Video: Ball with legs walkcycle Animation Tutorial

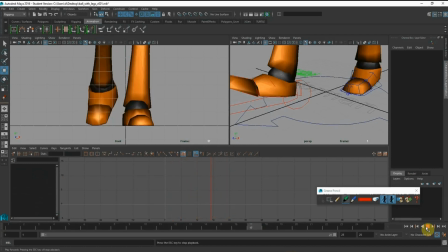Okay, so now you can see the feet is starting to look more natural, right, than animating right into the camera now because of the twist that's happening. Okay, so once you're done with this, we're going to go in to clean up the pole vector.
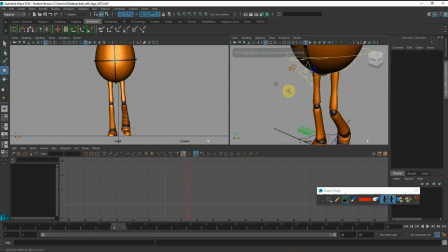Okay, the two arrows up here. We know that because the swing that is furthest out, when the leg is swing furthest out, the furthest it should be is during the
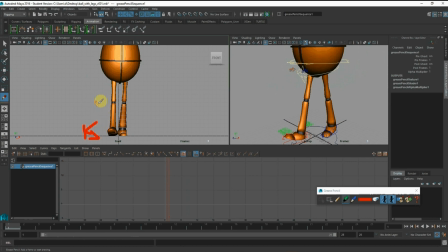passing pose, because the leg is swing out further. So during the passing pose, the ankle needs to point out. Okay, so I'm going to go to the passing pose, which is number 9, and rotate the blue guy, the blue arrow.
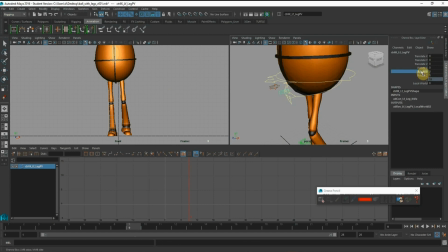Outwards. Okay, we'll set key, and again go to the contact.
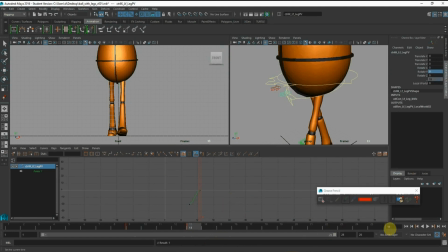I know it needs to be straightened, and you should maintain straight all the way until again the passing pose.
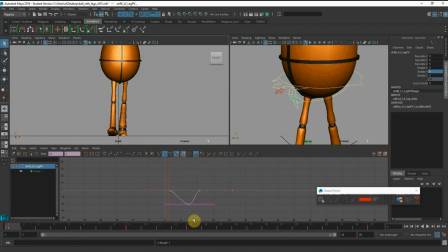Okay, so I'm going to copy this and do the same for the other leg.
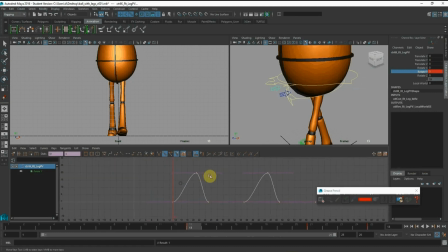And we'll clean up the graph.
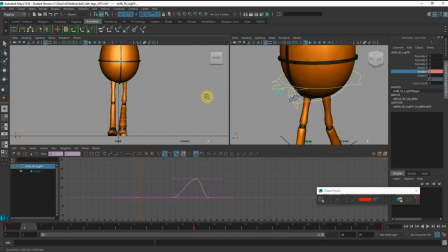Okay, there you go. Right, so again, the strife could be more subtle, right, just for demo purpose, so that you can see the bending.
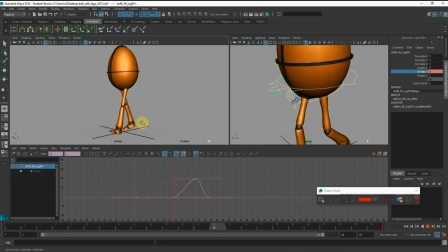The walk should be very subtle because it's just a regular walk. You should not look like it bend too much or it swing too much. Then it's going to look unnatural. Okay, so I want to reduce probably the pole vector here. You see that the leg seems to,
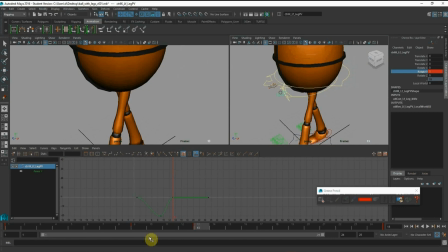it looks more like a cowboy walk, which we don't want that. So we'll tone down
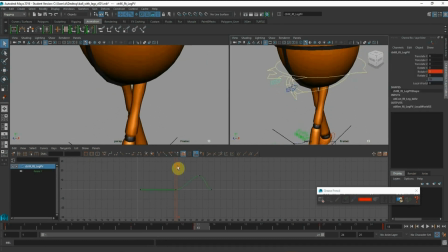all this stuff. So you need to learn how to feel and to gauge the value to try to create the character that you are tasked to.
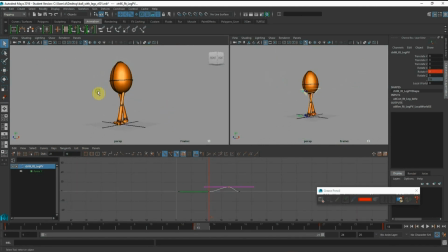Alright, so you got kind of the basic for the walk cycle for the legs already. Okay, so we talked about the knee pop earlier and how to fix the knee pop, because there's a jerk at the back.
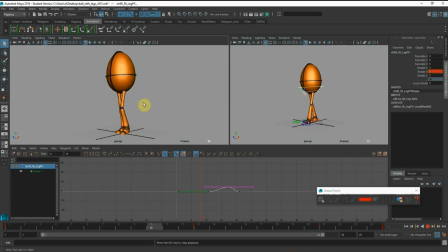If you take a look on the side view, press play. At the back leg, you see that there's a click motion, which we want to clean up the spacing of the knees.
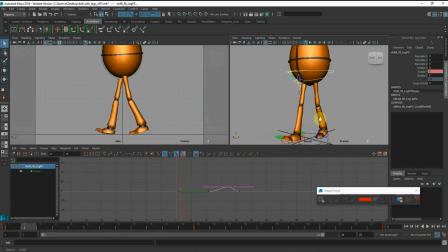Right? So how do we do that? Okay, I'm going to use the extra tool. I'm going to use the stretching, because I know that the spacing of the knees are not clean, right?
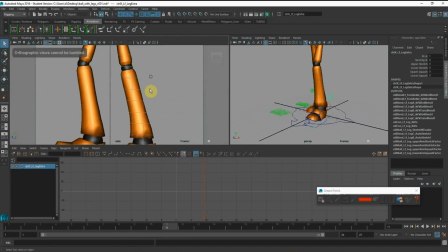So we have the spacing at the back knee. If I zoom in here, you can see that the spacing of this knee, if I step it,